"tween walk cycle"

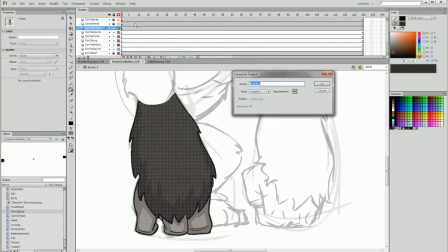Convert it to a symbol. The converting to a symbol equivalent is available on all the other animation software that you might be using, and this is what it's called in Adobe Flash, but there are similar things in Toon Boom and Anime Studio and all of that.
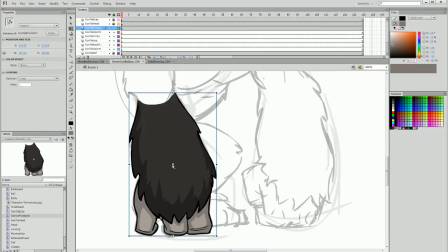So I'm going to call this symbol gorilla front arm. Move the pivot point to around the middle between the elbow and the bicep.
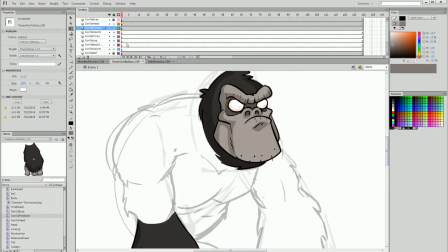And then up here at the gorilla head, I actually forgot to change the pivot point. I'm going to move that here so the gorilla's head can rotate and move around the pivot point that I set.
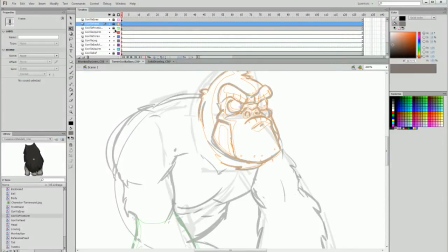I'll wireframe and lock that and do the same with the gorilla front arm.
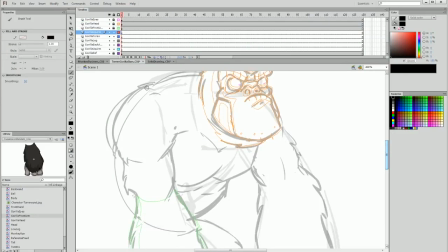And now I'm going to move on to the gorilla's upper arm. Doing the outline in fur, adding fur to sort of show the outline of the tricep and the muscle structure of our gorilla. And then I'm going to finish the end of the arm.
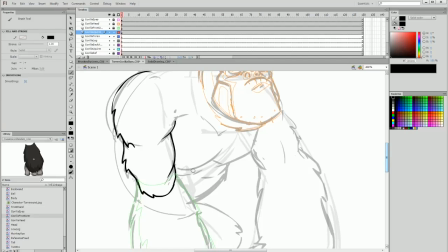And the reason I'm drawing that outline is because the front arm is appearing in front of it. And so when I curve it around, it will sort of make it look like an elbow.
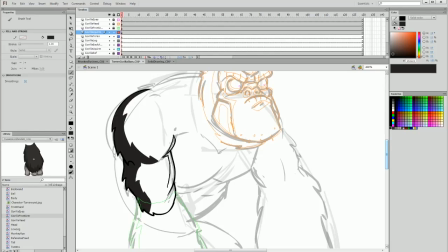And it fills in for that, which is quite a useful little trick to use. And now I'm just going to draw in a little bit of shadow in this area. And then fill in front, and I'm happy with that.
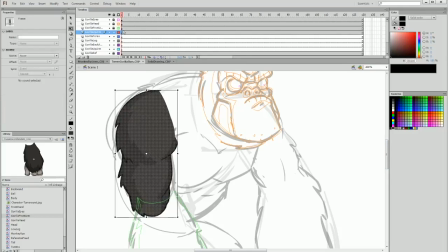Now I'm going to rotate it so it faces upright, convert it to a symbol and call it gorilla up arm, move the pivot point and rotate it back, and that way the bounding box is in a more reasonable position.
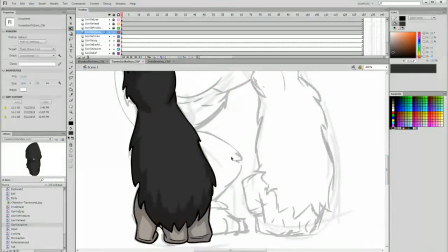And you can see now if I unwireframe my gorilla front arm, the transition between the two is pretty seamless.
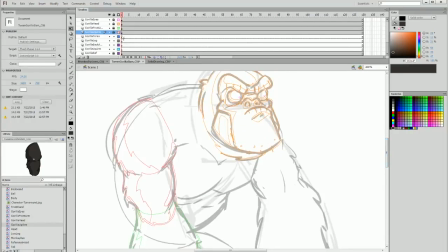and it works quite well. So I'm going to lock and wireframe both of those and move on to the torso, starting to add some fur for the back and just drawing a general line behind here, which isn't really going to be seen, but this area will be, which is the torso. Draw in some gorilla nipples. That's always good fun.
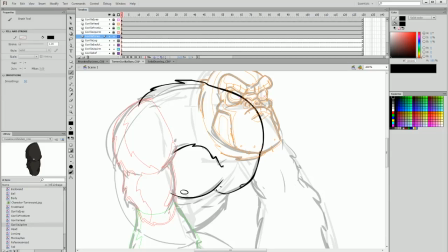And drawing some outline for where the fur is going to kind of come towards the front here and come around, outlining the torso. Now the torso isn't going to be seen heavily. The chest is the most visible part, so other than that it sort of recedes and then goes off into nothing.
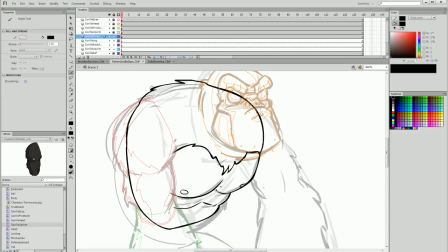So I can basically just close off this line here and close off the line for the torso and then draw in the shadow for the chest. So I'm going to draw the shadow just following this outline and then basically give a pretty broad shadow section,
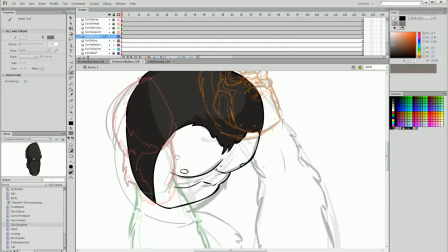which is also mostly covered by the head and the upper arm, which you'll see in a moment. And now just draw some outlines for the shadows for the chest.
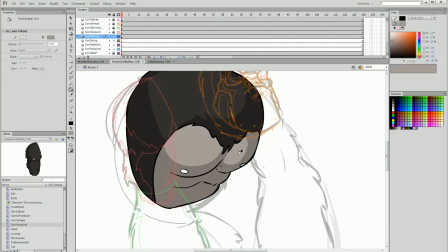The chest is going to be mostly covered in shadow, and I'll just fill in those highlights, and then I'm happy with that.
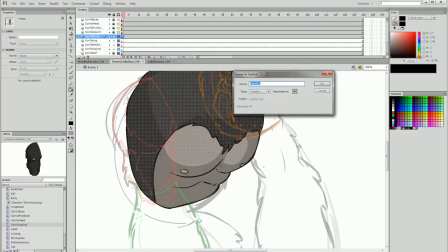So I'm going to convert this into a symbol. I'll call it gorilla torso.
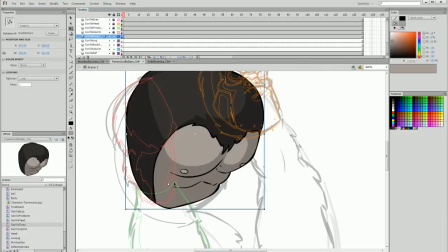Change the pivot point to be down here around the waist, around the pelvis, wireframe and lock, and then we move on.
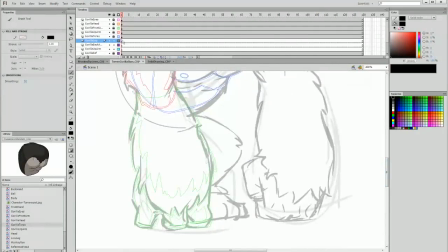We don't have too much left to do because I don't need to draw the upper arm for the other arm anymore, but I am going to draw this leg, and the leg is basically to show that there is some balance in the center of mass, but it's not going to do a huge amount of work when it comes to the actual animation, which you'll see later on.
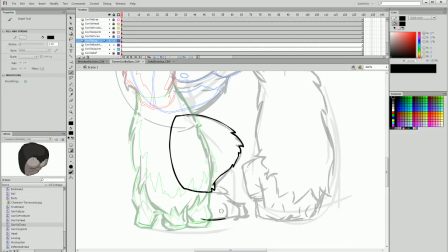But I'm basically using this as a bit of a token just to make sure that we have something in there. Drawing in the feet. I want the lines to be reasonably balanced.
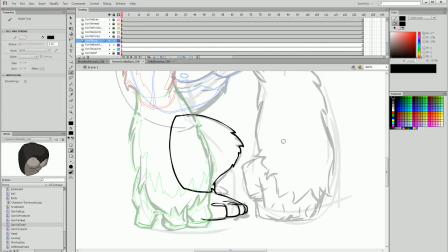And there we go. Okay, cool. So that's basically all I need to do. I know it looks a bit funny. I'm just going to do some outlines of the shadows here, and most of the lower part of the leg is going to be covered in shadow.
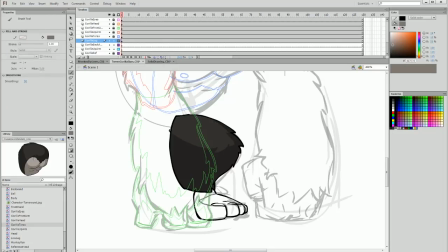I'll fill that in and fill in most of the foot with shadow as well. Then fill in the highlights and our leg is done.